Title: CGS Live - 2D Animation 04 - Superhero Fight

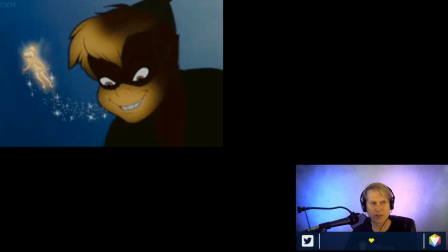461s
It's in the movie, but it's not in it for very long but he's just briefly looking down at something the kids I think he's on top of the house and he's looking down and the way the streetlight catches him makes him look kind of sinister like he's wearing a mask and I always thought that looked really cool so those were the influences that I used to come up with a character who would look something like this
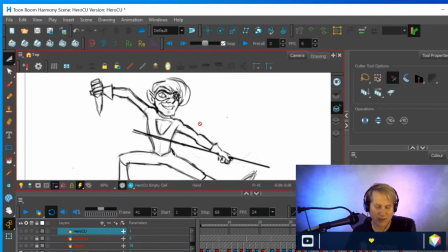485s
now this is a rough drawing of this character eventually I'm going to do a cleanup of this probably for next time or maybe even today i'll do like a
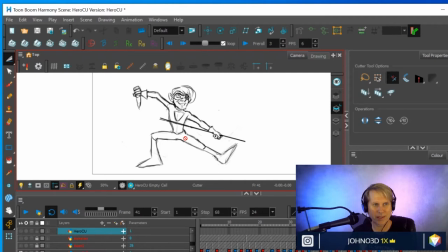493s
quick cleanup of one of the frames from this and show you what it'll look like when it's in color but this is just a clean up cleaned up rough of the character design so you can see what the character is eventually going to look like
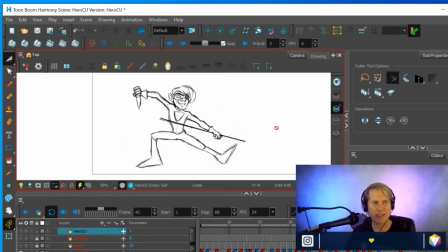508s
so i had a character design i played with the character a little bit i've drawn this character before so it wasn't anything new to me um but uh the specifics of you know what it was the character would be wearing and things like that. I worked out. But then the next thing that I did was I looked for some reference.
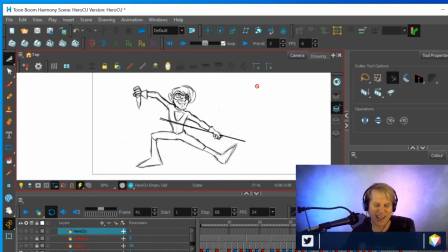526s
I wanted to have this character doing something action-oriented, something sort of martial arts related. And there's some great footage out there for reference of people doing these very articulated moves that are just great for animation reference. There's tons of that stuff out there. So I went on YouTube and I looked around.
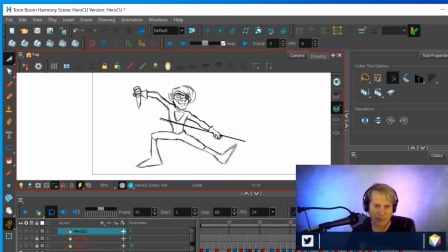546s
And what I came up with was one long sequence of footage which I then condensed into something a little bit shorter.
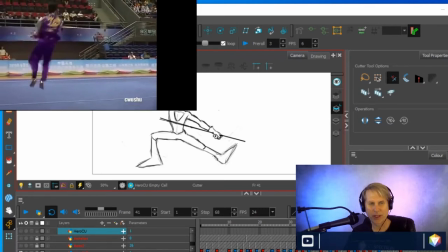557s
So here's a reference video of what I used and I just cut it
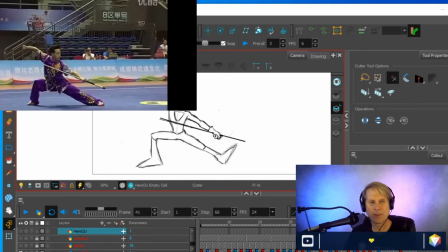563s
so that it was just the jump and spin and then this pose,
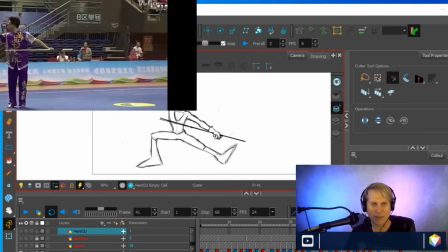569s
this really dramatic stopping pose. And that's what I use as a basis for starting this character so
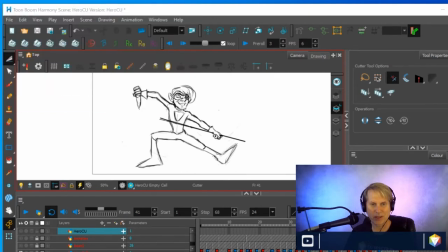577s
now that you've seen the reference take a look at what I did with it again and you can see that I took a lot of the stuff from the animation reference and then I
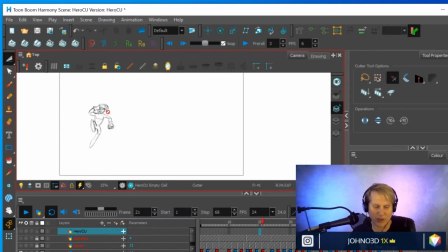593s
actually improvised some of it you know I added a lot of squash and stretch I'll go through that in a minute but if I move this over here a little bit and I bring the video back up maybe you can see how i used the reference i did not go one for one
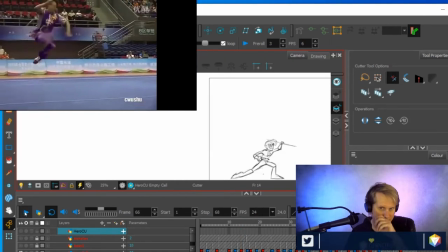609s
with the character um meaning i didn't rotoscope it because if you rotoscope something it's going to look kind of uncanny valley like
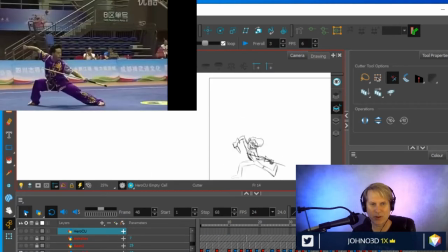619s
speaking of ralph actually he did a lot of rotoscoping with lord of the rings when he made that film in the 1970s in 1978 actually i was there i remember it
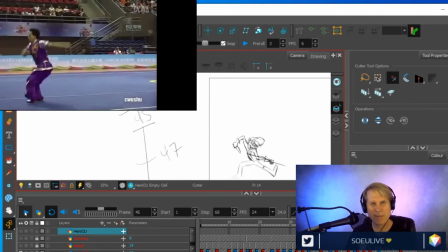629s
very well and he didn't have the budget to actually do a fully animated film in a traditional sense and
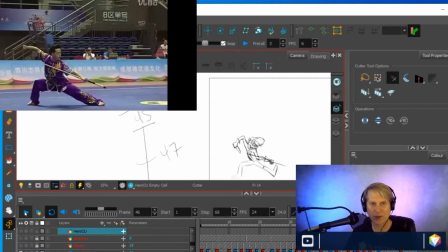639s
so he decided to rotoscope by drawing over actual frames and then laying over character faces and
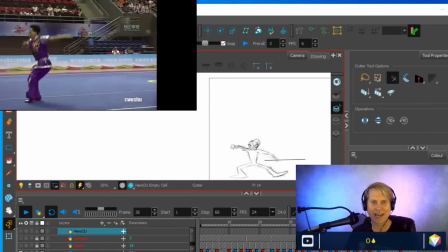646s
details on stuff that had already been acted out in live action and so that is
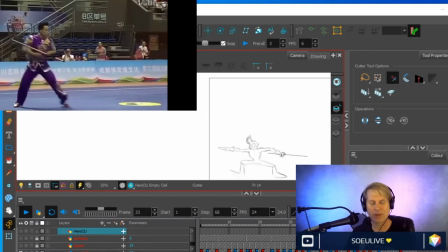654s
how that film got its look it wasn't anything new when Bakshi did it Snow White was rotoscoped Sleeping Beauty The character of Snow White was rotoscoped,
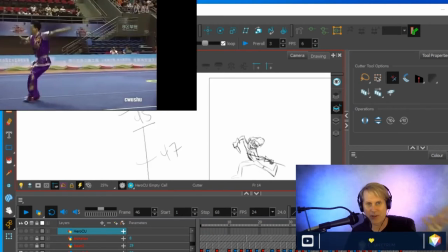663s
was drawn over live action footage to create that character.
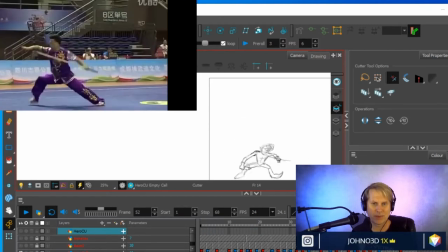667s
And Sleeping Beauty, the prince in Aurora, the lead characters, they were definitely rotoscoped. And so it wasn't anything new, but depending on who you talk to, it's a bit of a cheat.